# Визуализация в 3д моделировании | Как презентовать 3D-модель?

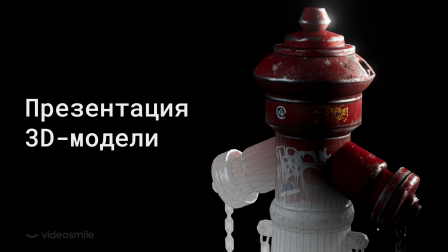добрый день меня зовут алексей добро пожаловать на канал видео смайл и в этом уроке который не привязан ни к какому софту расскажу о том какие есть возможности для презентации вашей 3d модели потому что бывает такое что человек все сделал
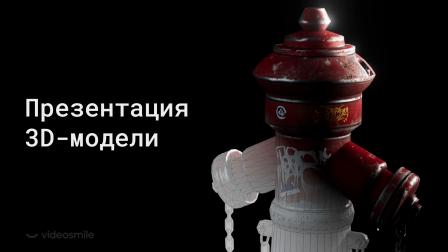красиво проработал текстуры там с модели удержался в нужном полигонаже и так далее и тому подобное. И потом делает такой рендер, что вся его работа не то, что не видна, но она еще и в невыгодном свете.
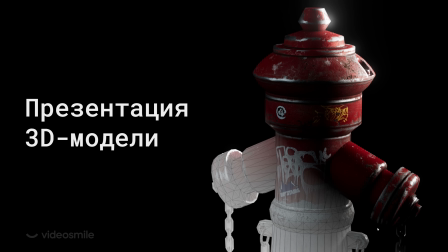Начало будет теоретическое, потом мы откроем сценки, посмотрим, как, что можно сделать, чтобы представить вашу работу в выгодном свете и продемонстрировать все то, что вы сделали, то есть все ваши скиллы.
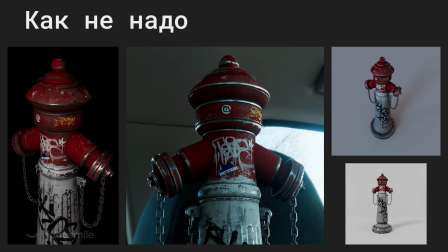Начнем с того, как делать не надо. Не надо халявно относиться к процессу визуализации, потому что вроде вы все силы потратили на модельку, потом поставили какой-то свет, вроде тени есть, половину модели нет, что за фон непонятно, блики какие-то спереди и,
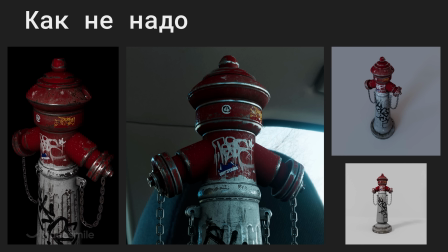собственно, рисовали ли вы бамп здесь, рисовали ли вы карту, потертости, вообще ничего не понятно. либо берут HDR-карту, которая дает блики, не смотрят ни на температуру,
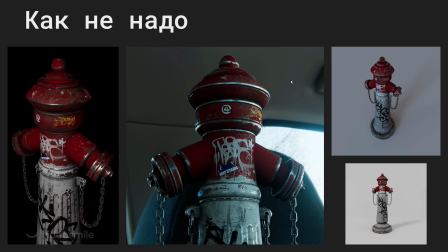то есть цвета все начали в зеленый уходить фон не отключают и также все это негативно воспринимается, особенно вот когда линии окружения пересекаются с линиями геометрии и в общем все мимо либо ракурс какой-то непродуманный либо линия горизонта видна и на последний
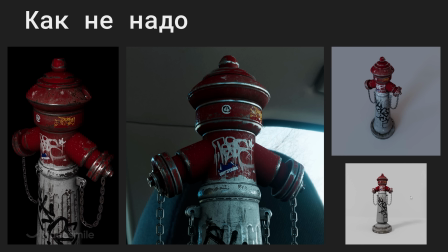этап не тратится столько сил внимания и сосредоточенности как на работу с моделью в результате получается не совсем дорого богато и может даже сыграть вам не на руку какие варианты я бы предложил
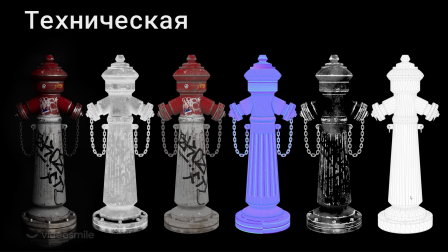по визуализации вашей модели это конечно же техническая то есть вы рендерите модельку на каком-нибудь например полу с отражениями или просто
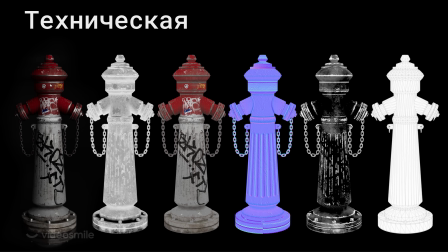в темном или светлом окружении чтобы фокус был чисто на нее Да, нужны блики и какие-нибудь тени. Желательно поставить еще, например, контравик. В данном случае это демонстрационно. Также можно показать те текстуры, которые вы рисовали. Это бампы, нормали.
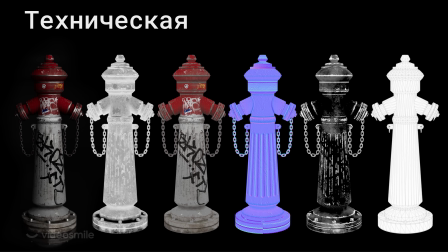Показать сетку. Карта металлнес. То есть где у вас будут отражения, где не будут. Карта дефьюза. То есть, пожалуйста, сделали такую выкладку. У меня немножко криво отрендерилась нормаль.
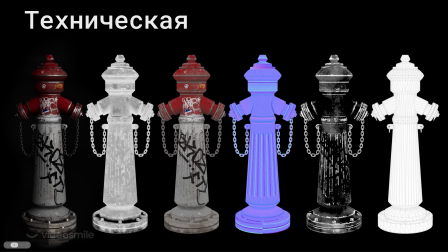Вот мы видим ее. Ну, я ставлю так. То есть, в любом случае, ну, сделали, заметили, потому что на диффьюзии не так сильно бросается. Здесь есть небольшой косяк. То есть, и для себя тоже хорошая пометка.
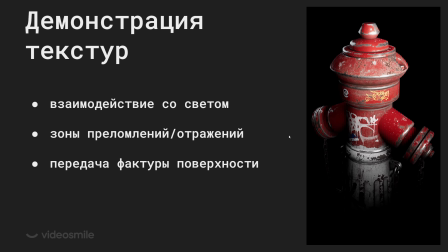И следующий вариант, это когда вы делаете небольшую анимацию, как справа, и свет меняется.
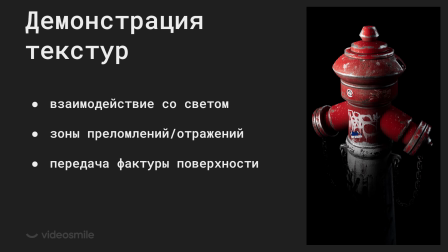Поигрывая как раз на бликах, мы видим металлические элементы.
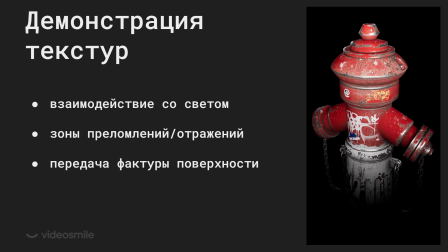В данном случае это потертости. Мы видим форму, мы видим, как работает бамп, трещины и прочее.
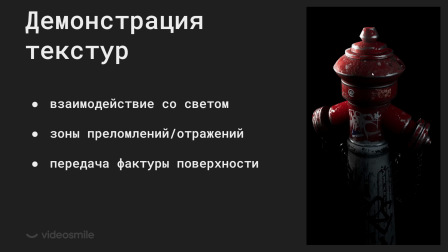То есть очень хорошая составляющая продемонстрировать взаимодействие со светом. Как я выше сказал, зоны преломления отражений, в данном случае у нас тут отражения,
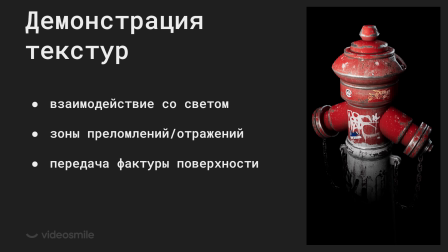это металлические участки, и также передача фактуры поверхности. То есть видно, что все это шероховатое,
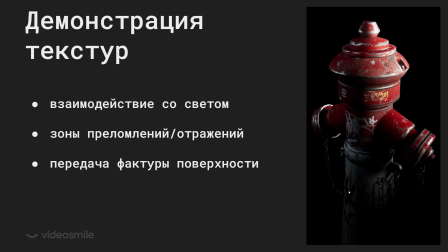что есть трещины, что-то металлическое, и источники света подчеркивают форму.
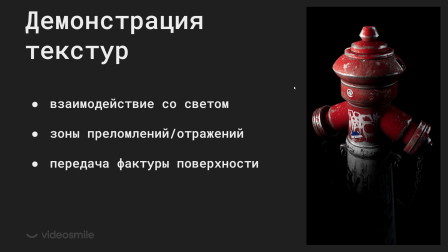То есть мы понимаем, что это все круглое. И следующий прием — это создание контекста.
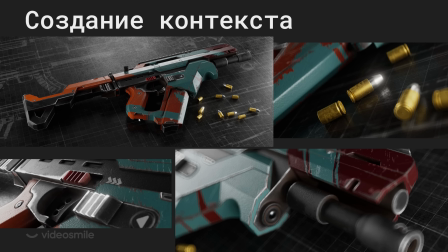То есть когда вы берете модель, создаете некоторое окружение и делаете несколько кадров, которые создают историю. В данном случае оружие, патроны, чертежи какие-то, макропланы, чтобы показать вашу работу с материалами, чтобы проработали все детальки, потертости, выпуклости.